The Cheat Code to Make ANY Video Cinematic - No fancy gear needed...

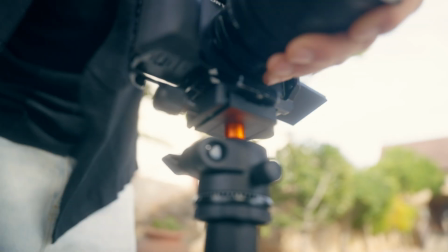I genuinely believe that no matter where, when, what, or how you're shooting, anything can be cinematic.
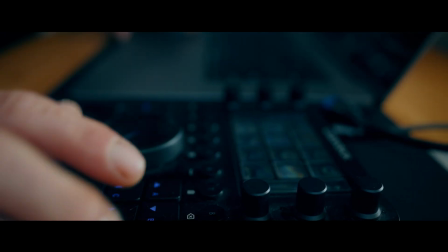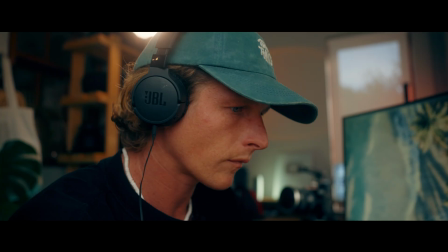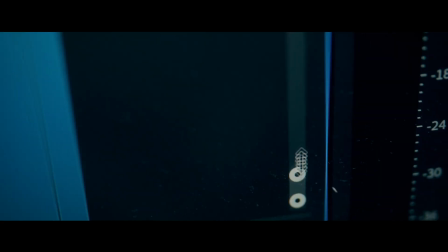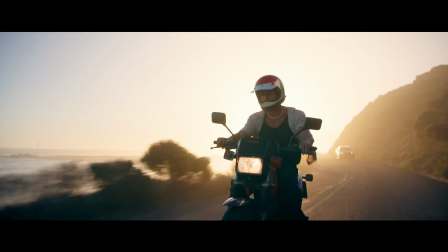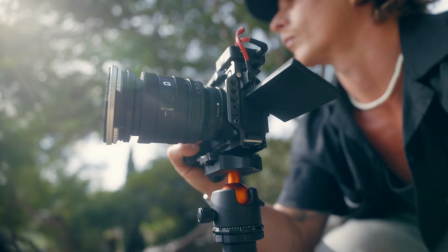Maybe some of you already know this, but you don't need the latest, craziest gear to achieve the cinematic look if you can master the basics of your camera.
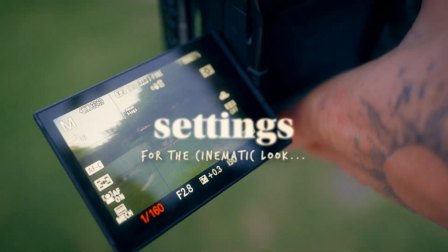So let's quickly go over the settings that you want to use to achieve that cinematic look. First off, let's talk f-stop.
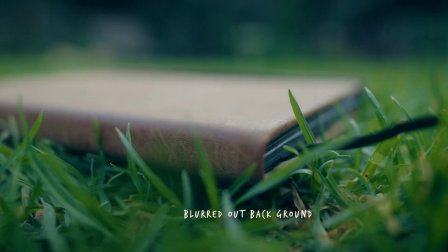A lower f-stop or a wider open aperture will give you that shallow depth of field or that blurry background that is so commonly associated with a cinematic look.
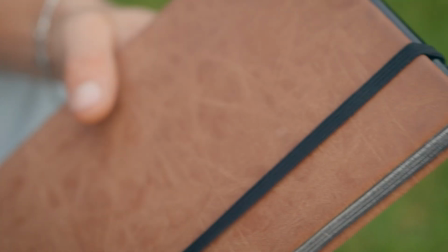Now, I'm all for shooting wide open and getting that nice blur in the background, but something to note is that it isn't absolutely essential to shoot wide open all of the time.
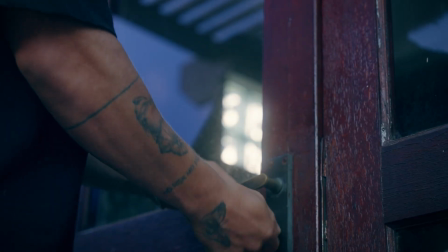And sometimes shooting at something like 3.5 or even as high as 5.6 will still achieve a nice bokeh and blurred out background. Don't mask bad composition or take any shortcuts in the other tips that we're going
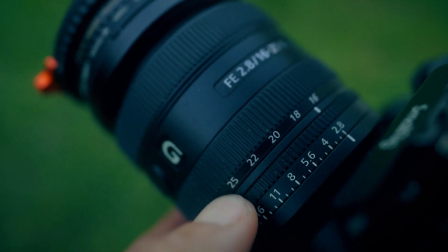to cover later on by just blurring out that background and calling it cinematic all of a sudden. The next thing is shutter speed. A simple and basic rule without going too much in depth is you should use a 180-degree shutter angle.
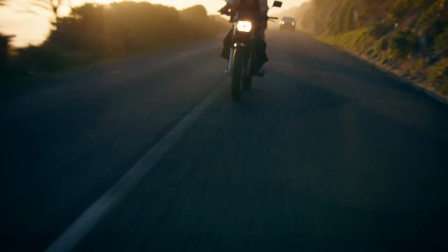This means using a shutter speed that is double your frame rate. If you're shooting at 24 frames per second, it's recommended that you use 1/50 shutter speed.
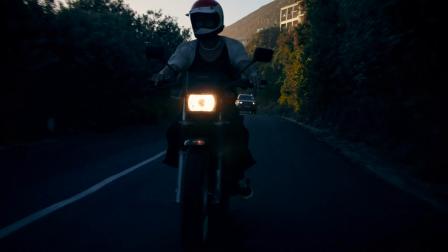This ensures that you get the right motion blur in your footage and you avoid that super jerky, jagged look that if you crank your shutter speed up too high.
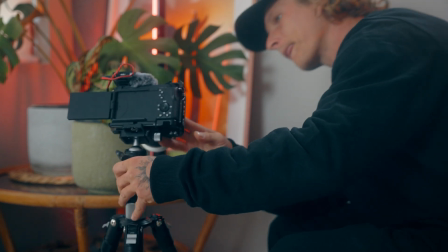And yes, you should be shooting in 24 frames per second if you're creating cinematic footage that you don't intend to slow down later. ISO is pretty basic. Keep it as low as you can. Make sure it doesn't pump too high because it's going to introduce unwanted noise and grain into your shot. Once we've covered our basic triangle of exposure, being aperture, shutter speed, and ISO, all being set to what's going to give us that most cinematic look, you might be like, okay, well, how do I control my exposure now?
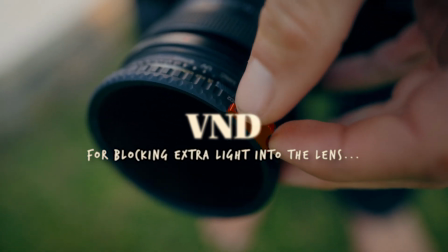That's when ND filter comes into play because it gives you that fourth point of contact.
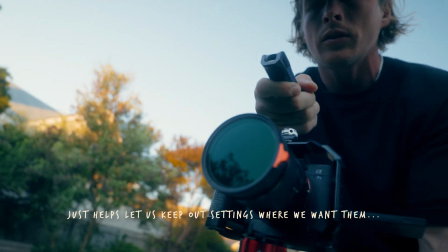It's just something that you can attach onto the front of your lens, giving you another way of letting in more or less light.
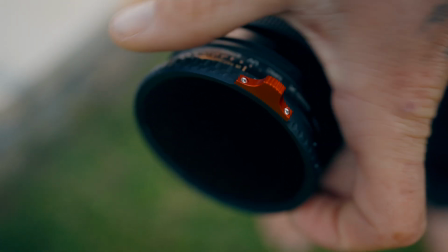Usually less light because you've locked down these settings to achieve that cinematic look.
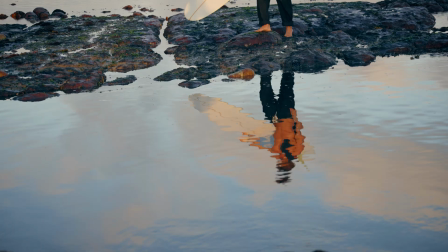And you don't want to crank your shutter or aperture too high because then you're going to lose some of that desired effect you're going to be getting from those. Having that ND filter means we can just crank it down. A little bonus feature that I want to quickly touch on is you can attach a mist filter, which is going to give you that nice like creamy highlight roll off and kind of gives this dreamy effect to your footage. Do a little bit of research on mist filters. Some people love them, not everybody does, but they're definitely trending right now.
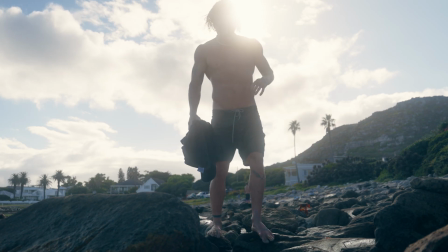And it gives it quite a nice like soft look to your footage with that filter being on the front of your lens.
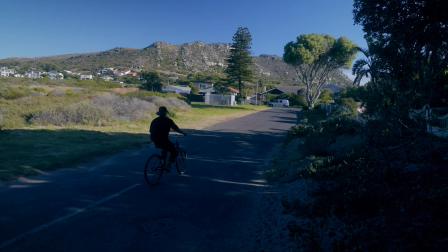Let's talk composition and framing. Now, you don't need to overthink it, but some basic composition and framing will go a long way.
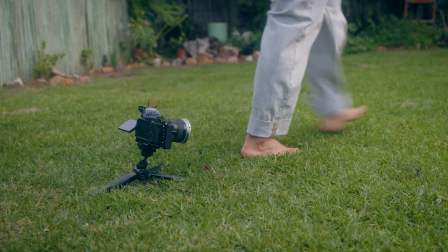If you think in the most simplistic terms of creating some nice depth or composing a shot that looks visually pleasing to you,
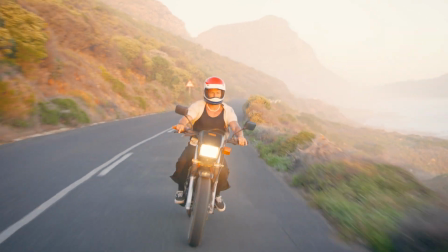that's for the most part going to achieve 90% of what you need to do.
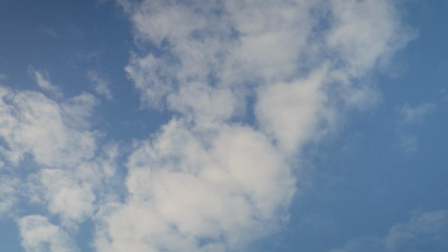It's always a bonus if you do some basic research like the rule of thirds, center framing,
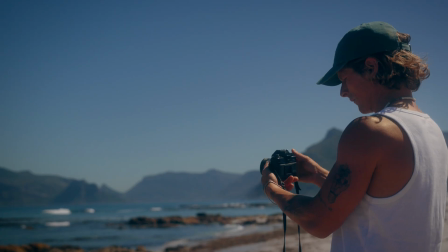leading lines, foreground, or whatever else the main kind of composition techniques are.
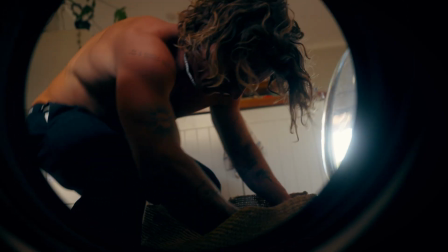But my advice for this is experiment with what you think looks good to your eye and try and like
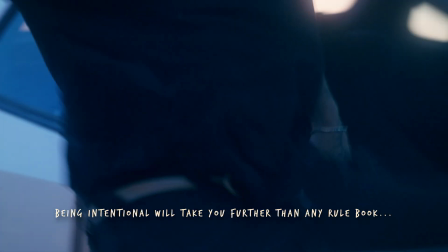figure out why and make sure you're doing it intentionally rather than just pointing your camera at something and shooting.
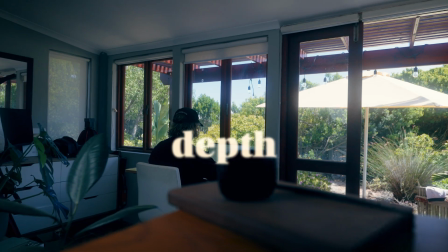One of the biggest things I look out for within my composition is depth. The easiest way to create depth is by introducing 3 elements into your frame.
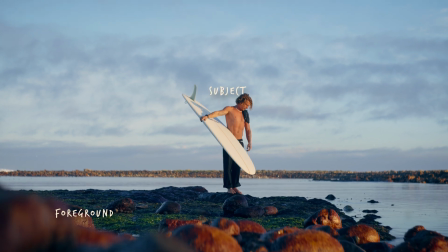You can have some foreground, you can have your subject or main point of interest, and then you can have that background,
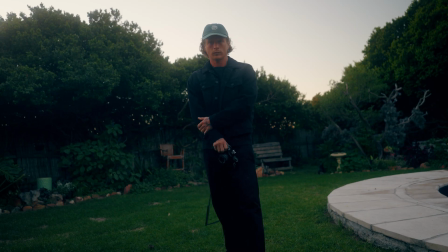which can be nice and blurred out because you've got that aperture so wide open.